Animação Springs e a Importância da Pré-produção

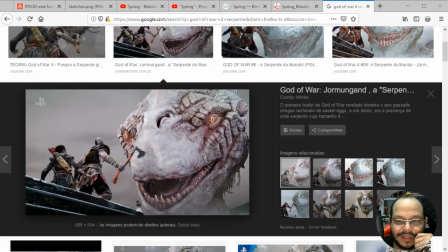[29:03]
Não é qualquer God of War Acho que vi uma cena parecida com o filme Hobbit também Com essa relação com gigantes Eu acho que seria com o dragão Com o... Os nomes estão fugindo hoje da minha cabeça Não, do dragão de God of War De...
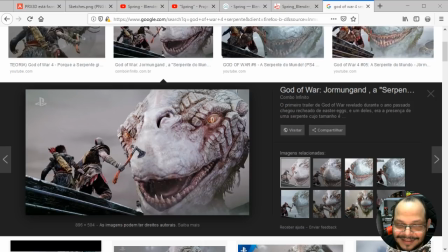[29:21]
do Hobbit o Smalg tá então vocês vão observar que apesar da diferença absurda de tamanho dos personagens apesar da diferença absurda de tamanho dos personagens ou seja,
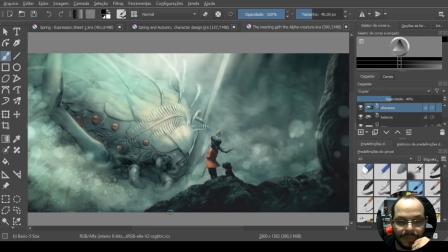[29:40]
você consegue perceber que deixa eu colocar aqui de volta eu estava com o que eu estava inscrita, sim apesar da diferença absurda de tamanho de personagens, você consegue e assim, o outro personagem o personagem gigante
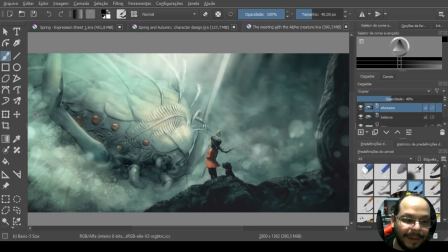[29:58]
o personagem gigante ele ele ter uma aparência meio assustadora você ainda assim percebe por exemplo, no caso desse específico e também não é diferente do God of War do God of War até aparece um pouco mais assustador por conta de ter presas,
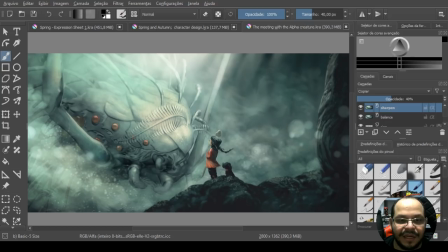[30:17]
mas vocês podem observar esse aqui ele não tem presas ele não tem dentes, ele não te mostra em nenhum momento uma ideia de dentes ele te mostra sim, parece um ser insetoide, que tem muitos olhos tem algumas coisas aqui,
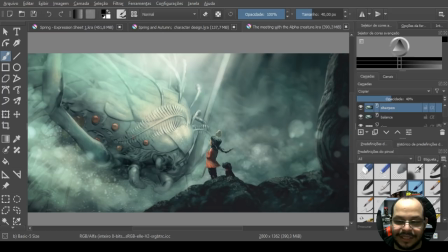[30:31]
mas em nenhum momento você vê dentes fantasmagóricos e uma característica que eu quero mostrar pra vocês exatamente sobre essa característica desse personagem, não há sangue assim como na personagem principal, você não a vê enfrentando alguma coisa com sangue pra matar alguma coisa, essa criatura também não te remete a ter nada de sangue nela
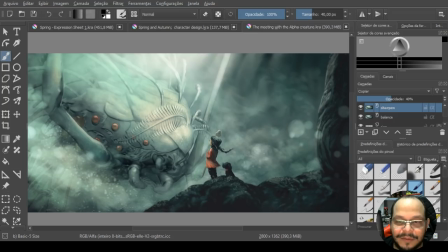[30:54]
deixa eu ver o que vocês estão falando o Guilherme lembrou aqui o Smaug também que eu tinha esquecido o Anderson falou que voltou seja bem-vindo Anderson é o Brian Flandoso representação de algo superior,
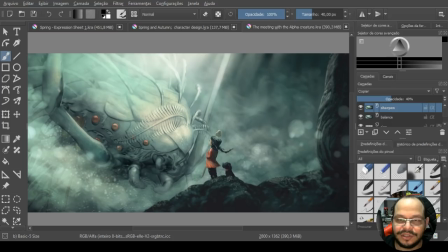[31:09]
porém não amedrontar é, Brian ele é algo, eu já falei com você Brian já né, já tinha falado contigo é, Brian ele não é amedrontar na verdade amedronta tá?
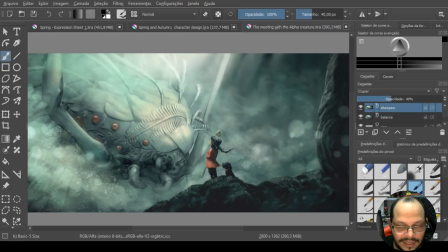[31:23]
a ideia é amedrontar, mas amedrontar o personagem que está vivendo a história no caso, a Spring a menininha, essa daqui mas não a gente não quem está vendo de fora quem está vendo de fora,
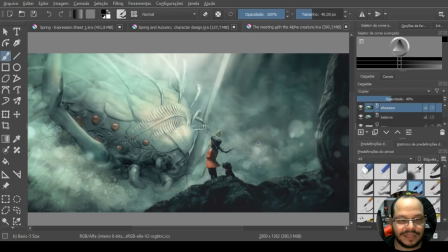[31:37]
olhando pra isso existe um estudo chamado semiótica que estuda isso que ao olhar você já percebe se você presta atenção, você já percebe certos elementos formatos redondos O Guilherme falou uma coisa muito legal. Olha só, observe formatos redondos.
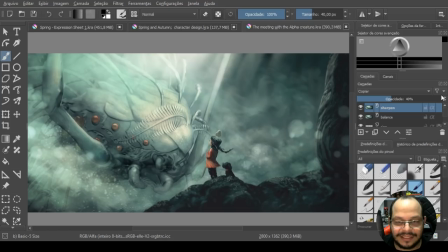[31:52]
É exatamente, tanto aqui no inseto, formatos redondos, formatos circulares, nada pontiagudo, nada triangular, ou seja, nada agressivo. Quando você quer falar sobre algo que dá medo,
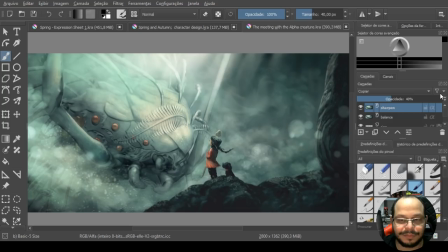[32:07]
algo que é perigoso, você vai trabalhar com formas mais quadradas ou mais triangulares. O Paralax falou, é porque um inseto gigante acaba a gente fazendo ter nojo. e o nojo cria medo,
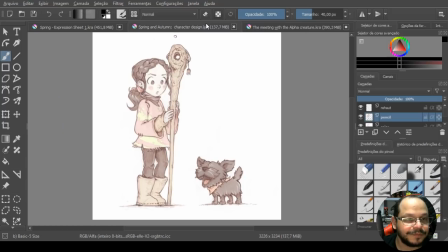[32:19]
eu concordo contigo, tá, concordo plenamente contigo sim olha pra ela, olha também pra eles, veja, são formatos mais arredondados, são formatos mais arredondados, e esses formatos permitem que você tenha
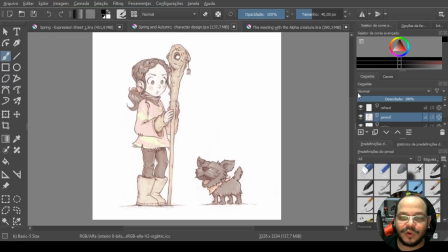[32:36]
uma ideia já do que você vai ver só de olhar pra personagem só no começo da animação sem ter visto nada, nos primeiros 30 segundos, eu vou falar 30 segundos Você já imagina uma animação fofa Uma animação que ela não tem violência Tá?